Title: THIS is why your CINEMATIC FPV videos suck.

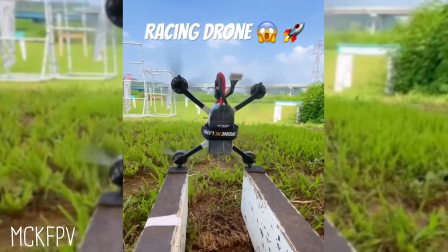[8:19]
Everyone loves one of those crazy rocket ship takeoffs, but if we're being honest, they're not very difficult to do.
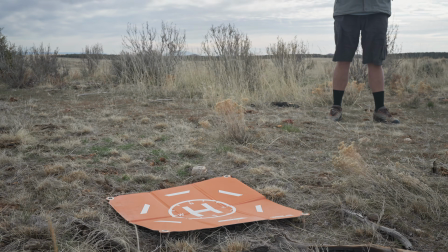[8:25]
Instead, next time you launch, try to take off as slowly as possible without any wobbles.
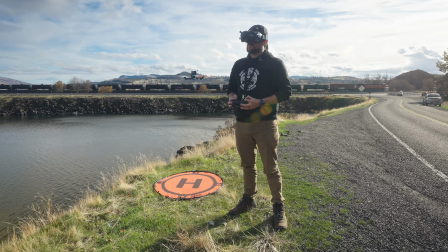[8:29]
Next, practice hovering in place without moving. I think it'll surprise you how difficult this is.
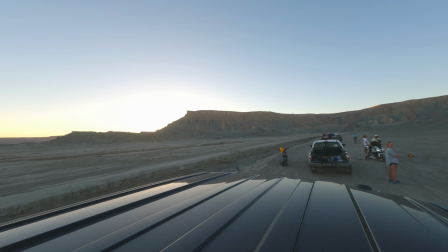[8:34]
Finally, try to land your drone on a tiny spot without making a sound.
That's an expensive docking station, sir.
Yeah. These drills will help build that fine motor control that carries over into smooth flight. Once you've flown the best line you can, it's time to sprinkle on that magic sauce: stabilization.
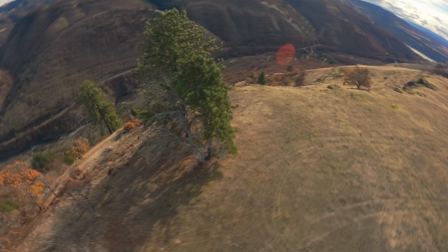[8:51]
Modern action cameras and VTXs have gyros built right in. When we combine this data with free software like GyroFlow, we can produce some really incredible results.
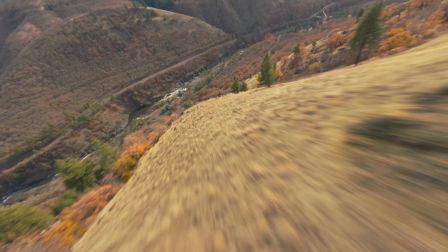[8:59]
GyroFlow gives an astounding level of customization, and it's completely free. I highly recommend it.
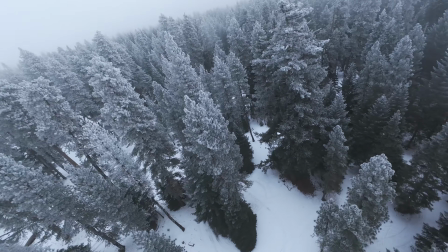[9:04]
Even the best tuned quads tend to have some jitters in the footage. Stabilization software smooths out those micro movements and really turns your footage into something else entirely. It's not a miracle worker though. It can't get rid of large movements without cropping in heavily, so it's still really important to fly well. If you make sure to fly smoothly and stabilize in post, you'll instantly level up your cinematic footage. One of the easiest ways to improve your FPV footage is remembering this simple fact: every shot needs a subject. If you're out there just cruising, you may be having fun, but you're probably not making very cinematic footage. Have a purpose for the flight. Ask yourself, why is this subject important?
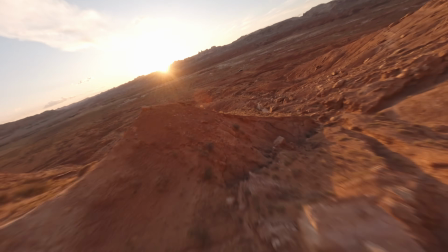[9:38]
Landscapes can make great subjects, especially if you're highlighting a cool feature like a ridgeline or a waterfall, but having a human subject is even better.
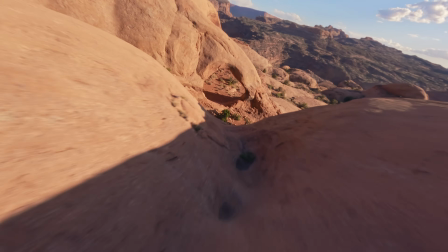[9:46]
Landscapes in general aren't nearly as compelling, so if it is your subject, make sure it's incredibly interesting.
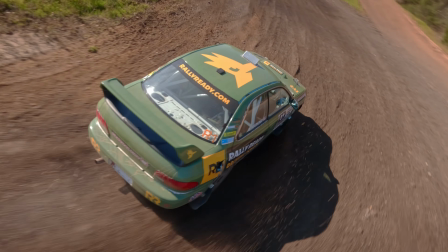[9:51]
Humans doing cool things, however, makes great and relatable FPV videos. Whether that's rally cars, kiteboarders, mountain bikers, or even just someone standing on a cliff.
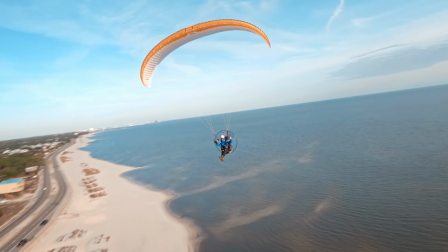[10:00]
When a viewer sees a person in a cool clip, they can subconsciously put themselves into that position. It just makes for a better video. If your subject is a person, make sure you know exactly what they're going to do.
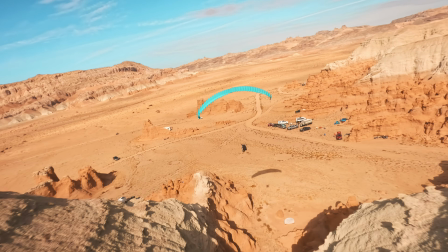[10:10]
What path are they going to take, and at what speed? Do you have multiple opportunities to capture the subject, or is it one and done?
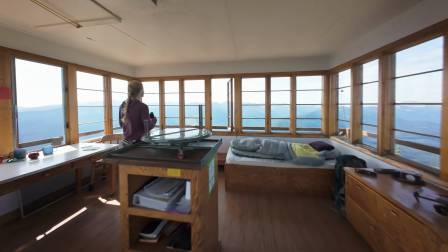[10:15]
How can you interact with the subject in a unique and meaningful way? Is the shot safe for the subject and for the people around?
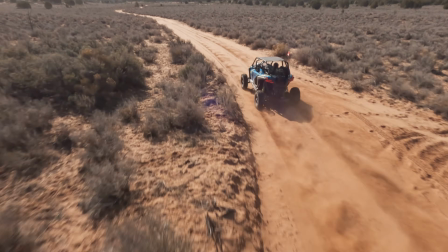[10:21]
While it's fun to film new things, the best results come when you're filming sports that you know very well. Try to predict what's going to happen and never put the subject in danger without their consent. Once you've defined the subject, try and reveal it in a cool way that only an FPV drone can do. Cinematic video needs a purpose, a story, so try to keep that in mind during the flight. Build tension if you can. Preview the subject to keep the audience hooked, then reveal it spectacularly. Show a reason why the audience should care about the video, whether that's a beautiful landscape or an incredible athlete. Having a subject is a great shortcut to creating a banger video. I really appreciate you making it this far in the video. If you haven't already, you should definitely subscribe and join our community. These videos are a ton of effort, and I appreciate each and every one of you that watches. I just wanted to say thanks. And now the final and probably most important key to creating cinematic video is to know your camera. All cameras have strengths and weaknesses, and you need to know those before you're actually on a shoot.
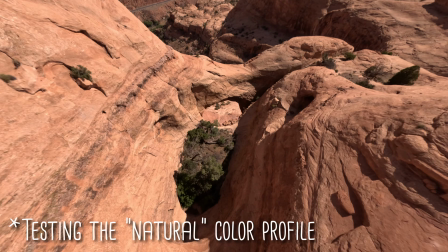[11:15]
It's important to practice using a variety of settings on your action camera so you know how the camera will react.
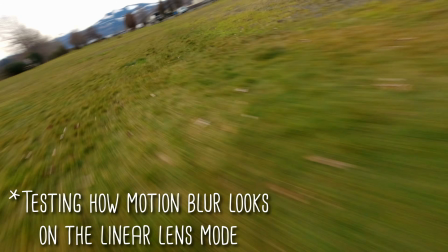[11:21]
I regularly go out to boring locations and try new camera settings just so I can test them out.
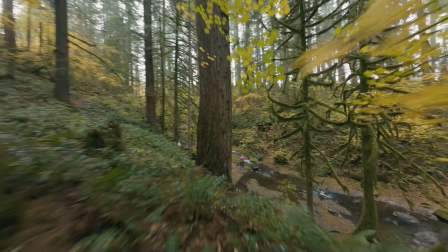[11:26]
Test your camera in scenes with high contrast or when it's dark. Test different shutter speeds. Try out auto settings.
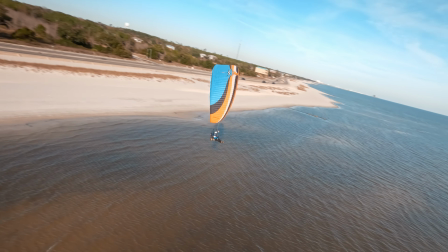[11:32]
Try different crops. If you have a big shot plan that can only be done once, make sure you know how your camera works in every scenario. There's nothing worse than getting home and realizing you fumbled the shot. Now these are the settings I use just as a starting point, but I often change these. Generally, I stick to the 180-degree shutter rule, which means I lock my shutter speed at 2 times the frame rate. This means if I'm shooting at 24 frames per second, I will lock my shutter speed at 1/50. If I'm shooting at 60 frames per second, I'll lock it at 1/120. The result is that creamy motion blur that makes the shot feel fast and cinematic. However, the result of these shutter speeds means that often the scene is too bright. To get that motion blur, you're going to need ND filters.
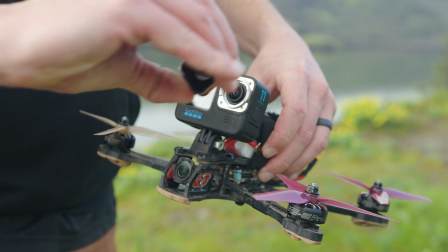[12:13]
ND filters act like sunglasses for your camera by reducing the amount of light that goes in. I generally use Polar Pro filters, but Camera Butter makes great filters at a more reasonable price. This is another one of those super dense subjects, and I'm leaving a ton out just for the sake of time.